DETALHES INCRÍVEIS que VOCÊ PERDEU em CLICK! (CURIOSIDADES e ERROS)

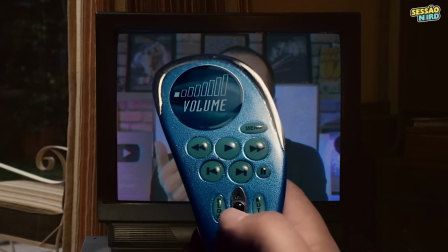E se você recebesse um controle universal capaz de controlar o seu universo?
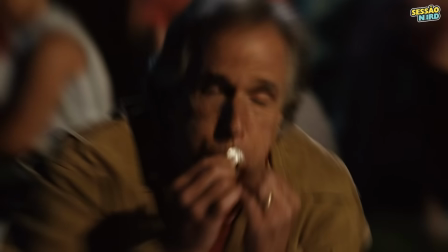Click pode muito bem entrar na lista de filmes ruins que amamos, mas tem seus momentos de pura genialidade e ensinamentos valiosos.
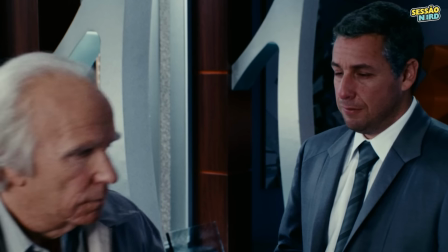Por trás de cenas emocionantes e piadas sem graças.
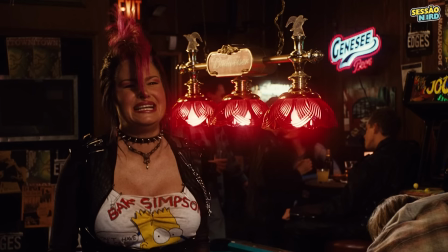Não pera, essa até que foi engraçada. Existem muitos detalhes, referências e curiosidades que você talvez não tenha percebido.
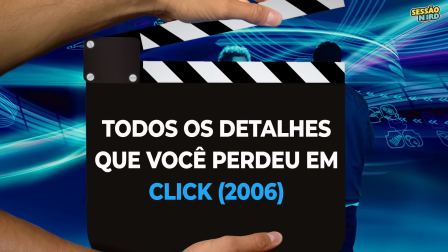Portanto esses são todos os detalhes que você perdeu, ou não, em Click.
Esse é o profundo significado.
Vamos mergulhar de cabeça, explorando acertos, absurdos e no fim, descobrir se Click é uma obra-prima disfarçada ou apenas uma comédia sem noção.
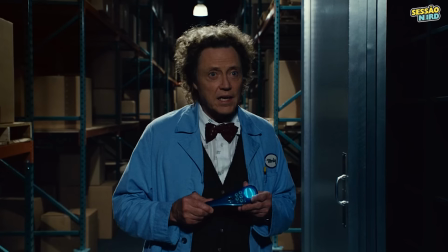Curioso para conhecer o lado oculto de Click?
Não é preciso.
Então vamos para o vídeo.
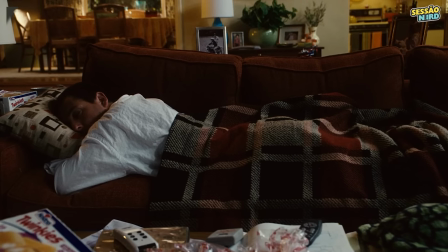Inicia com uma TV fora do ar, assim como nosso querido protagonista, fora de sintonia, sempre fora do ar para a família.
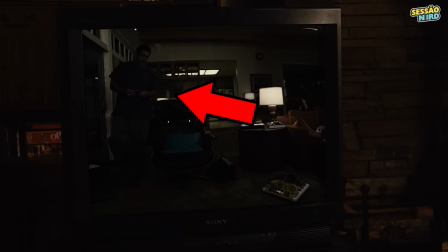Note que após receber o controle universal, ele se vê refletido na TV, agora sim, consegue Consegue ligá-la, tá no comando, ou quase isso.
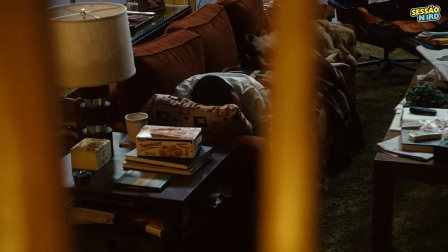Suas prioridades distorcidas aparecem desde o primeiro momento, dormindo com o trabalho, em vez da família.
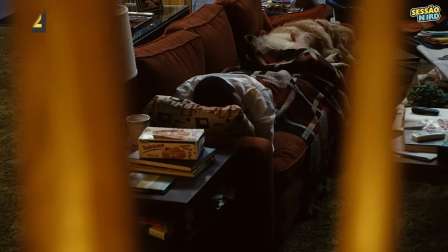Os filhos ainda enxergam o pai por grades, simbolizando estar sempre preso ao trabalho.
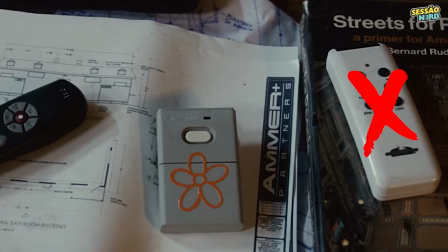Qual deles liga a televisão?
Sério mesmo. É tão óbvio, basta um tiquinho de lógica para achar este daqui.
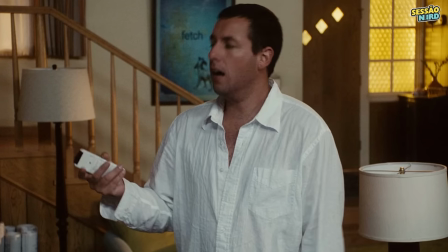Claramente a cena estabelece que Michael não sabe fazer escolhas, e está, metaforicamente, sem controle da própria vida.
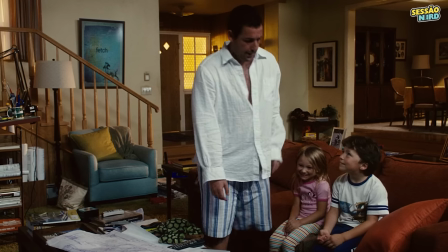Será que cheiraram a merda?
É só para lembrar que estamos assistindo o filme de Adam Sandler, ou uma prévia dessa cena.
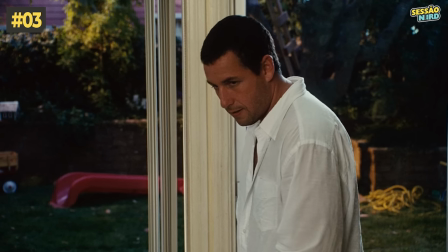Os Odoios tem um controle remoto universal.
O sobrenome é uma referência ao filme Billy Madison, um herdeiro bobalhão.
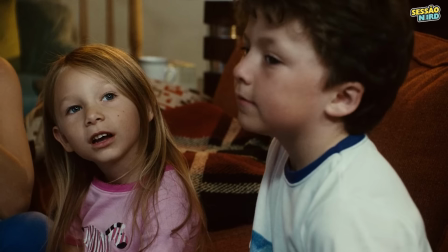Outra obra prima de Sandler.
Será que um dia você terá tempo de terminar a casa na árvore?
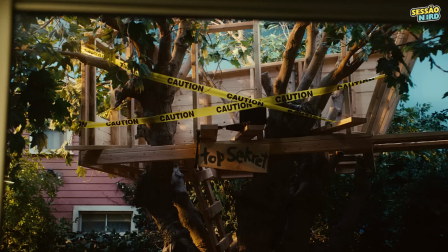Ei, o cara é arquiteto, não carpinteiro. Se um homem diz que vai fazer, não precisa ficar lembrando a cada 6 meses.
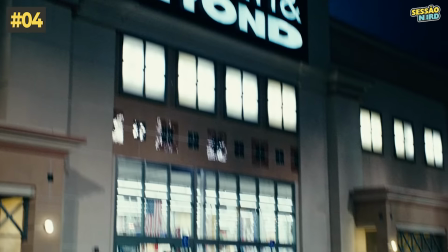Bom dia senhor Newman.
Newman, sacou? No final do filme, nosso amigo vira um novo homem.
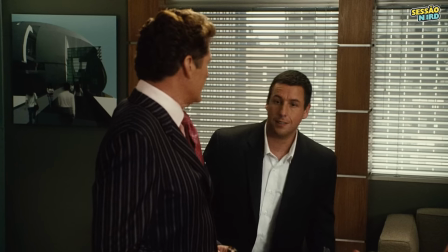Ah desculpe o atraso, algum imbecil estacionou um Lamborghini vermelho na minha vaga, sabe? O príncipe Habibu tem o Lamborghini vermelho.
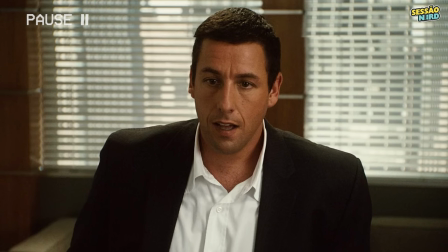Não sei se é porque faço isso sem querer o tempo todo, mas é engraçado.
Você foi ótimo. Você não é meu pai.
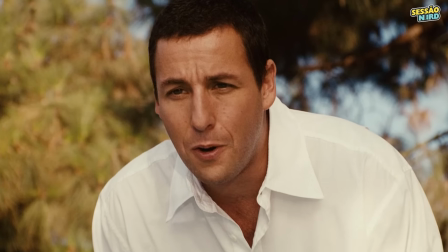Mais cenas provando como é um pai nota zero. Como se 10 minutos disso não fosse suficiente para entender.
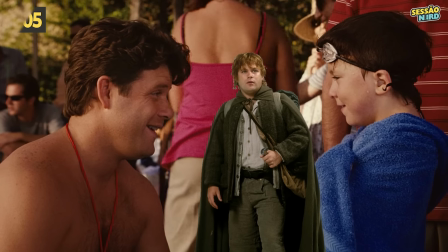Uma festa com fogos, logo após apresentar o personagem de Sean Astin. Isso só pode ser uma referência a Sociedade do Anel.
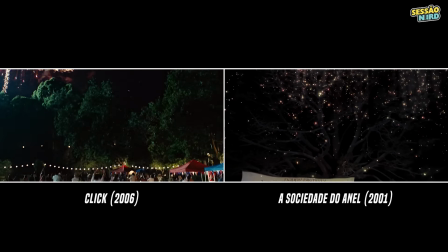Não me venha por coincidências, é a mesma tomada. Minha loss!
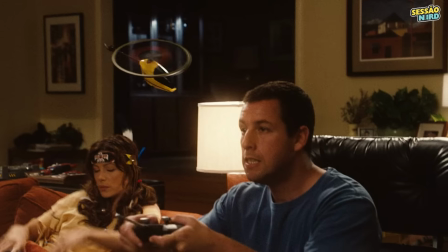Curiosidade, o ator costumava fazer esse truque para entreter a garotada na vida real. Quais são as chances de alguém tentar ligar a TV com isso?
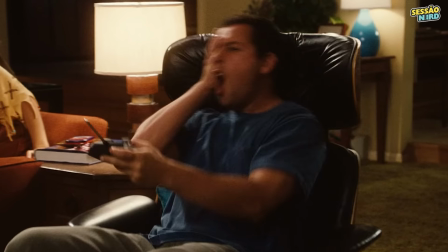Tá explicado porque não é promovido. Após levar uma helicoptada no meio da cara, resolve comprar um controle universal. universal, igual dos vizinhos,
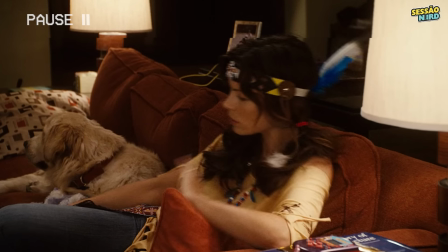porque o controle do ventilador de teto estaria na garagem. Ok.
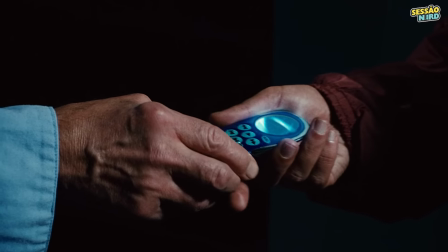Rumo a loja, a câmera dá uma virada, tipo a reviravolta que está chegando na vida dele. Não parece o tipo de loja que teria um controle universal.
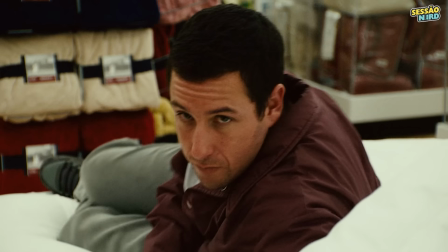Após uma deitadinha na loja, ele acha uma porta para uma sessão secreta chamada além.
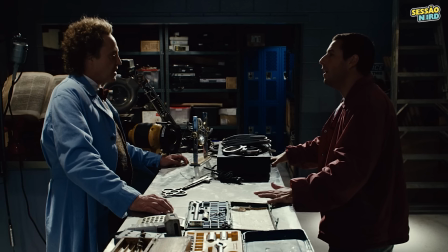E guarda desse jeito, sério.
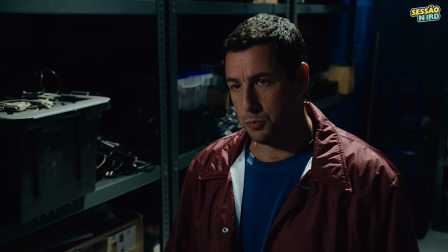Lá conhece um tal Mori. Não ignore a semelhança com o Morte, porque no final das contas é isso que ele é.
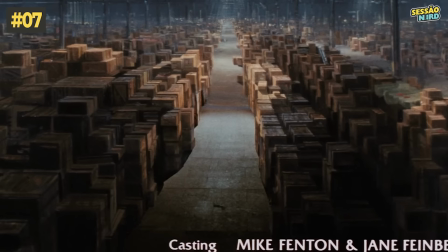Falando em semelhanças, o lugar lembra o depósito onde a arca da aliança foi levada em Indiana Jones.
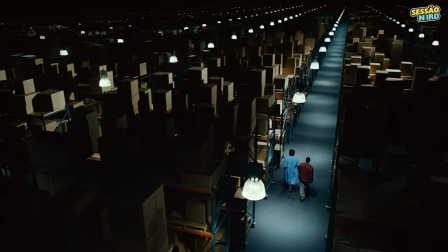Eu tenho que ser franco com você, esse lugar parece maior visto de fora.
Doctor Who? Só que ao contrário.
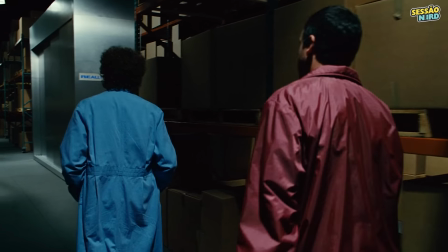Achei que ia encontrar a arca, mas as caixas não tem rótulos, como acha alguma coisa aqui?
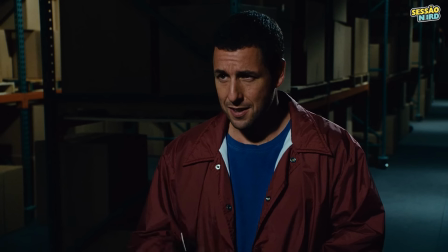Então o anjo da morte disfarçado de inventor excêntrico, dá o controle pra Michael, porque aparentemente ele não tem nada melhor pra fazer do que bagunçar a vida dos outros.
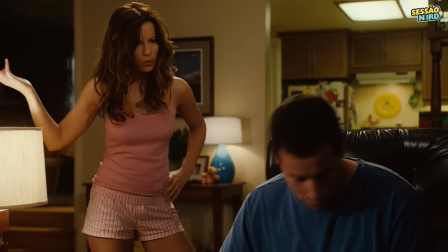Em casa, acidentalmente pausa a esposa, mas é meio lento, e só saca o poder do controle após silenciar o latido do cão.
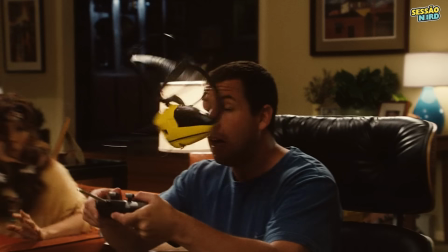Afinal, o que esperar de alguém que não consegue diferenciar o controle do brinquedo e da TV?
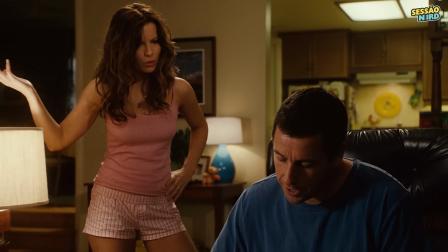Também demonstra como ele mal presta atenção na esposa, nem olha na cara dela enquanto conversam.
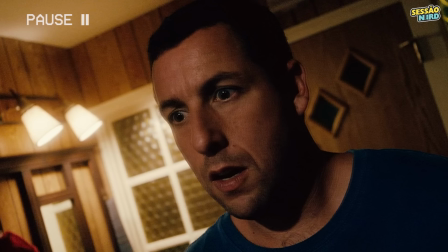Totalmente focado no trabalho. Reparem que depois de atestar o poder do controle, o enquadramento fica inclinado, conhecido como anglo-holandês.